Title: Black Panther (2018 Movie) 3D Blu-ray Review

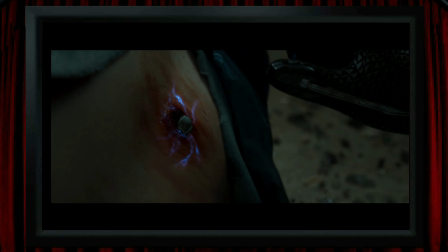Another minor disappointment for me, maybe related to those Wakandan symbols,
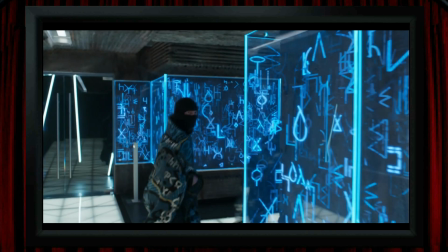is we get glimpses of these quite cool looking walls with the floating blue symbols in them, but unfortunately we never get a particularly good 3D shot of them, which is a pity as I think they look like an excellent bit of production design for 3D.
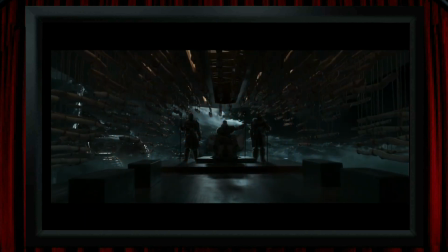Other pieces of production design that could look great in 3D are absolutely fully exploited and excellent,
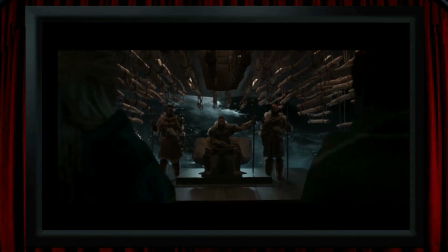like these hanging sticks which the camera travels through in between. This is superb, and the light posts on the track here,
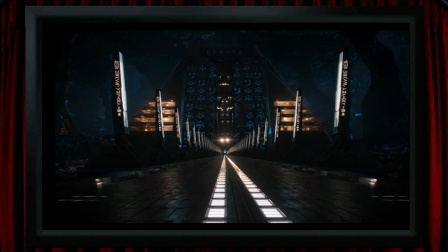this also looks sensational, with every one of those posts sitting in its own space stretching away back into the screen. I do wonder how naive I'm being when I assume that a place like this is a location.
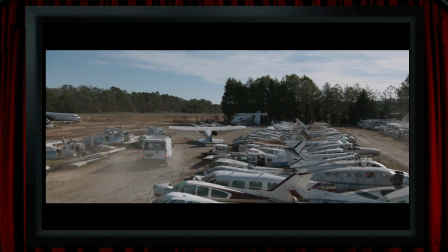I mean, I'm sure there are many places just like this that exist in the real world, but would they have arranged these old aircraft somewhere just for this shot? Or could it all just be CGI these days? I don't know, but wherever or whatever this is, these derelict fuselages make for a great 3D view.
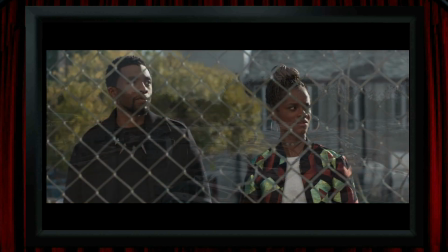Also, a small-scale example of where I'm not sure what's going on is this. They know the film's going to get a 3D conversion, so I assume the wire mesh here,
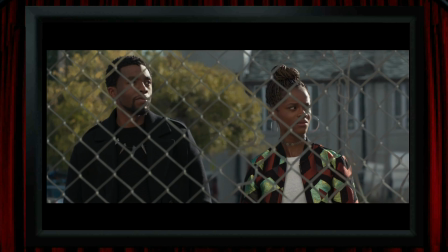which is very clearly in separate space to the two of them, just wasn't there when they shot the scene, but was added in afterwards digitally to save several $1,000s of tricky conversion work. That's how I would have thought they'd do it anyway, but who knows. One of the times in the film where it's an example of how much more sense
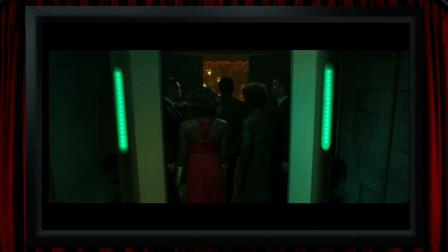the shot makes in 3D is an excellent view when they enter a club and there are loads of spherical lights hanging down,
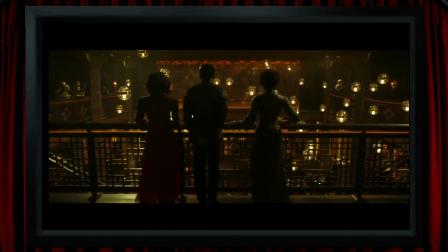all of which are spread brilliantly across 3D space, and when seen in 2D,
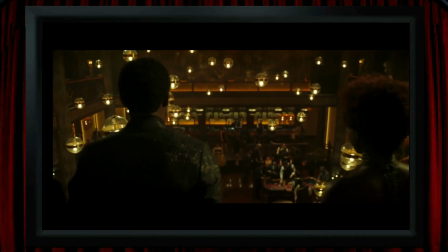the degree to which these lamps are less noticeable is genuinely startling.
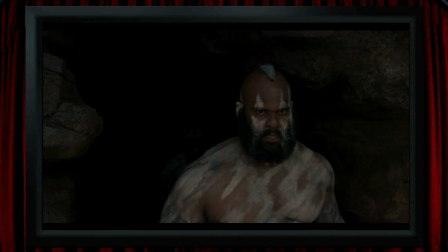Another little thing I really liked is the menacing approach of a rival tribe appearing from a dark cave within the screen and emerging out of that into closer 3D space.
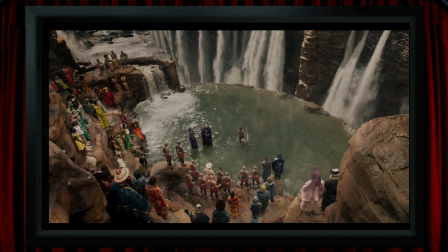That happens during one of the challenge fight scenes, and there are several great 3D views in these sequences,
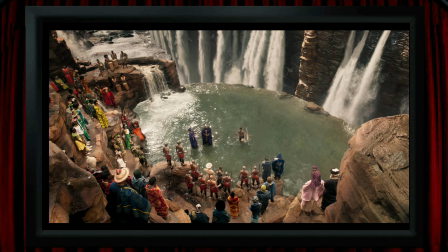especially looking down on the fight or looking back up at the crowd.
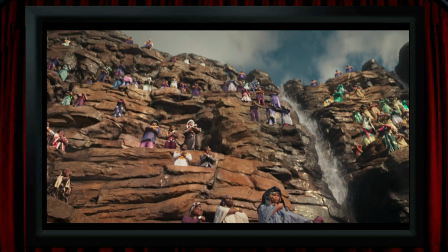I know that this shot and others like it have been criticised for looking a bit like the crowd had been copied and pasted in, but I wonder if that's more due to the limited amount of costume design rather than a limited amount of extras.
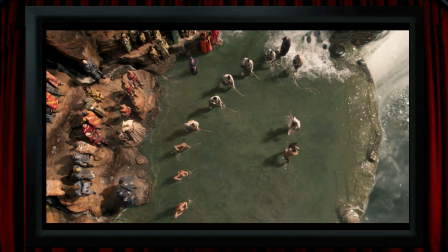Best of all, looking down on the fight when it's perched on the edge of the waterfall, huge amounts of depth in these views of extreme peril,
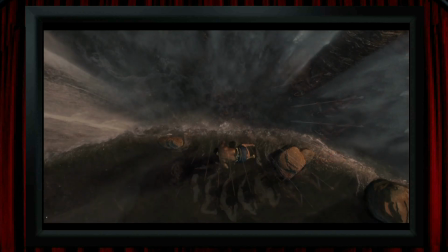and they also do give us the great 3D view of someone falling down here. And there's an even better fall sequence during another fight,
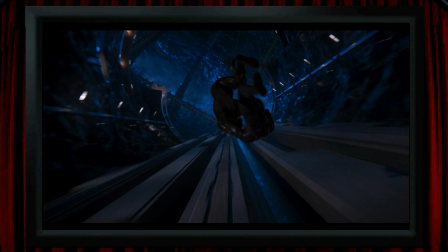with the camera following the two of them as they continue scrapping on their way down, and again with a Doctor Strange comparison.
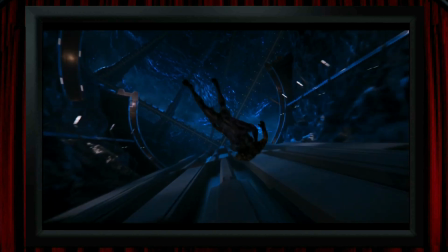This is no match for that incredible fall in that film,
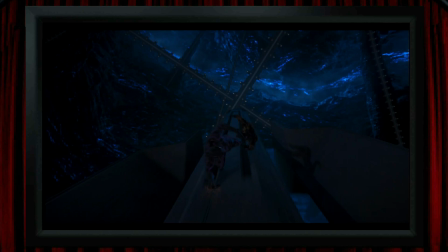as this one doesn't do anything like that film's zoom dolly style stretching of the background, but then again that is one of 3D cinema's greatest moments,
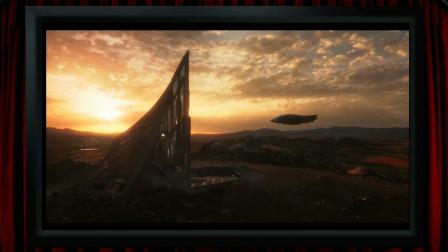I think, and this is merely an excellent one. The film's not overloaded with obvious pop-out, but there's plenty going on in negative parallax, like the dragonfly-type craft here as it flies into the frame, and this shot progresses into one of several excellent moves through a long,
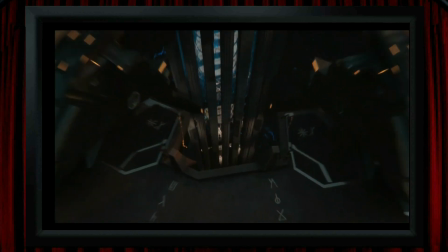enclosed space. So I think Black Panther sits up there with the rock-solid, strong and deep 3D conversions.
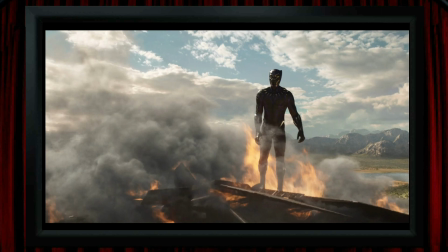Perhaps not quite one of the all-time greats, but still top-tier stuff. There's just a very quick word about the film itself. I've nothing against them, but I'm not the most massive of Marvel fans, and whilst I've seen all of them, I'm not sort of on the spot when it comes to knowing them all inside out and how everything fits together,
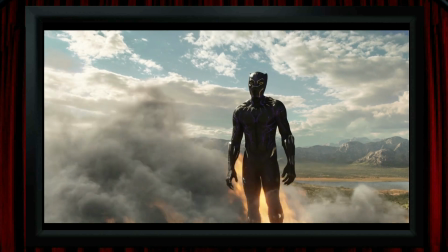so I definitely appreciate the standalone films that work entirely in their own right.
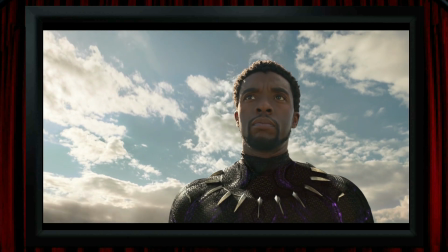Now, maybe this one was chock full of references to the others that just passed me by, but to me, it played out as a nicely self-contained story, and there was definitely some interesting stuff going on here with the film's bad guy not only having a point,
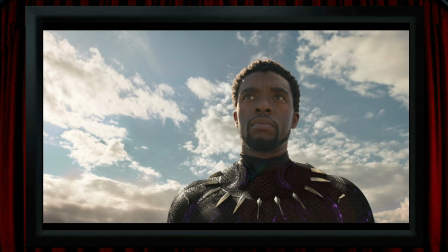but also having an effect on the behaviour and arc of the hero. I did think that maybe Michael Jordan's villainous swagger was a tiny bit overdone, and his character might have been more powerful and compelling without some of his more casual murders. But he was a bad guy who managed to be simultaneously fun as well as genuinely interesting.